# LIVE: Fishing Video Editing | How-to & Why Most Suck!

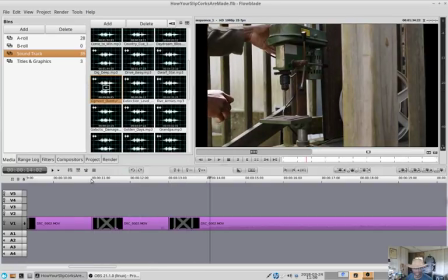right where I turn that on, let's have the music come in so just for by way of example let's go back to what we were doing yeah let's just go with that for now although I don't really particularly like it let's
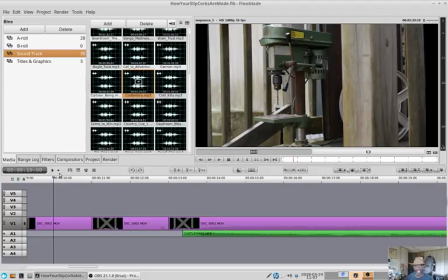see how that works out just for way of example and
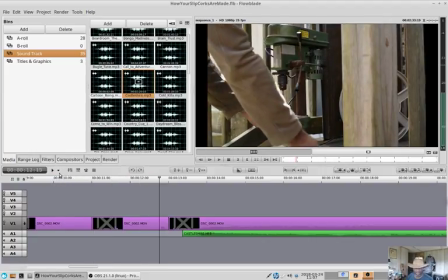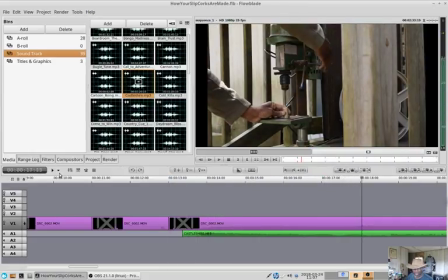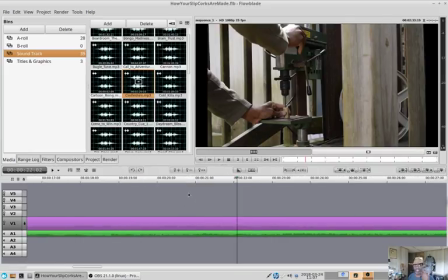once you introduce the music the music begins to dictate the pace of the video
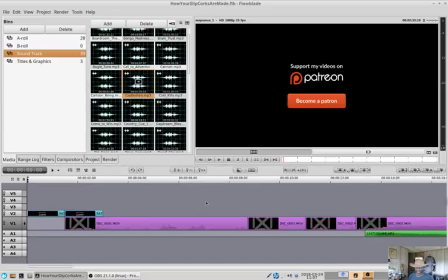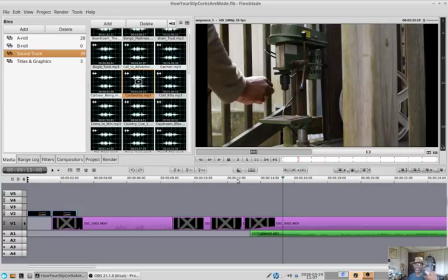so right when I turn on the motor that's when you hear the guitar but
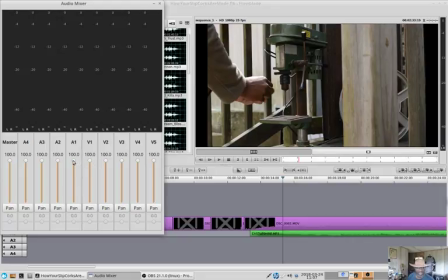I want the music to come down in volume because I want the sound effects to be the main thing the sound effects meaning the sound of the motor and me drilling the corks out I want that to be
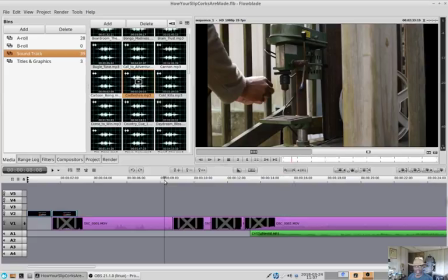the number one thing that's capturing you right
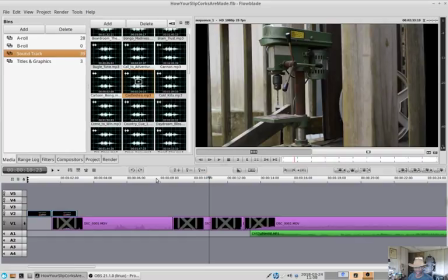Right there, I might be able to just, tell you what, chomp that out.
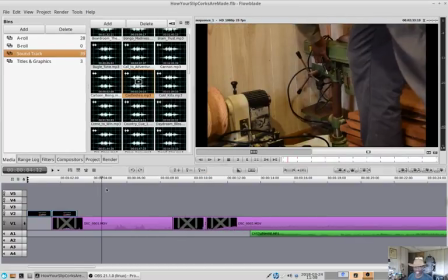That slows it down too much. Here we go.
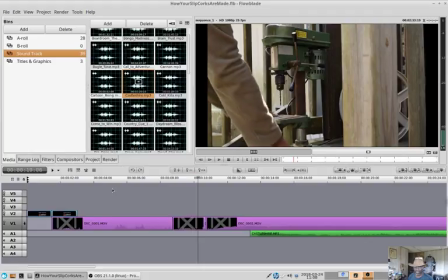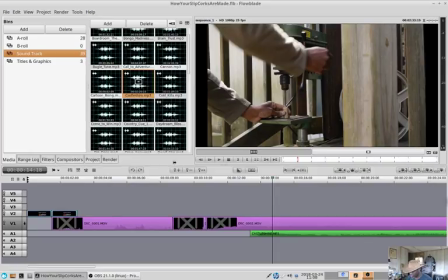Okay, we gotta move it. Dang gummit, why does it?
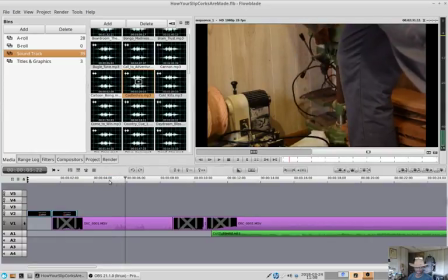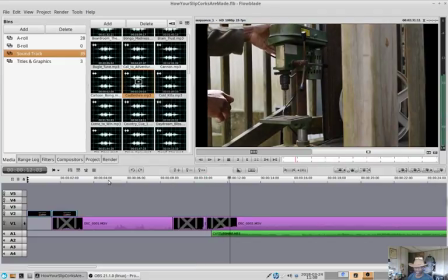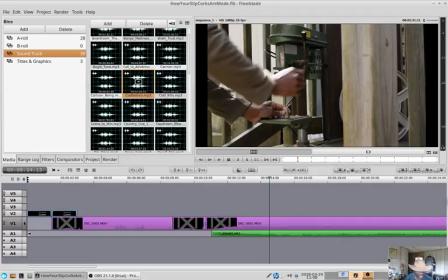Now I gotta do some tricky stuff that's hard to do. Let me go turn the light on. It's a little dark in here. I can't see the keyboard anymore. The camera shouldn't compensate.
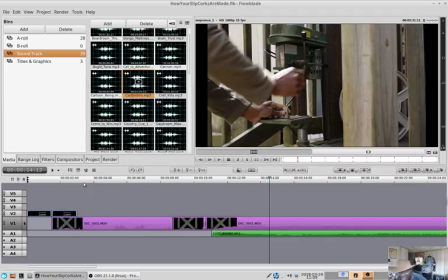All right. So now we're at 14 seconds. OK, let's see how much time is passed on the clock and look here. 32 minutes and we have 14 seconds worth of video now.
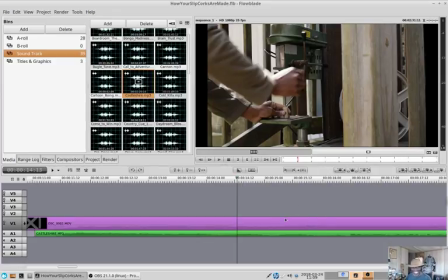You see, this is not this is, you know, it's just something that takes time. It's not a fast thing. Now, part of it, the reason it's slower, because I'm trying to teach you and inform you at the same time.
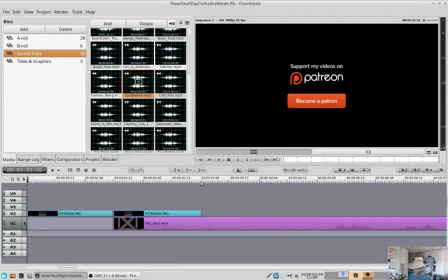So let's go all the way back to the beginning and see what we have so far.
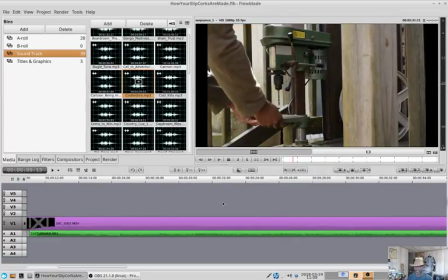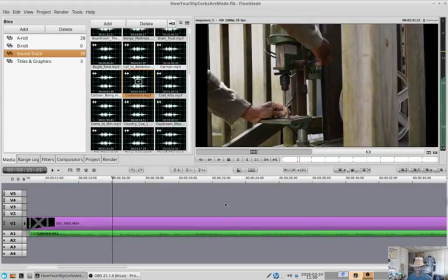So now the shot is getting too long. I'm going to mute that and see if I can listen for any change in the music that would allow me to change the video.
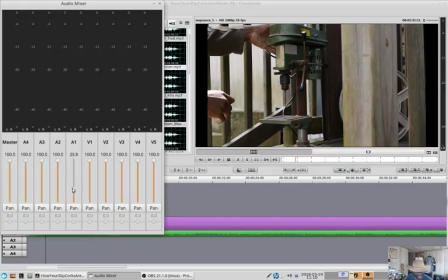The shot is what I'm saying.
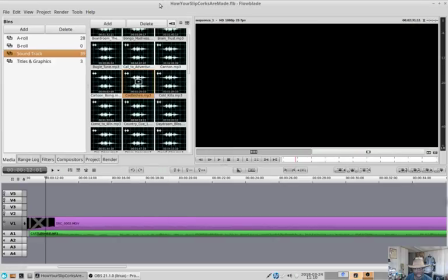Bring up the volume here.
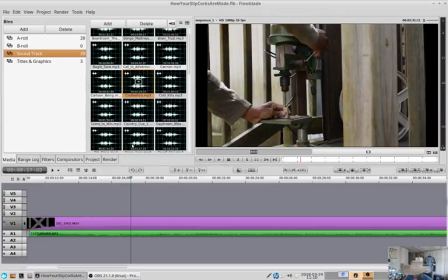Right there. Dominant there. that's where we're going to chop that right there with it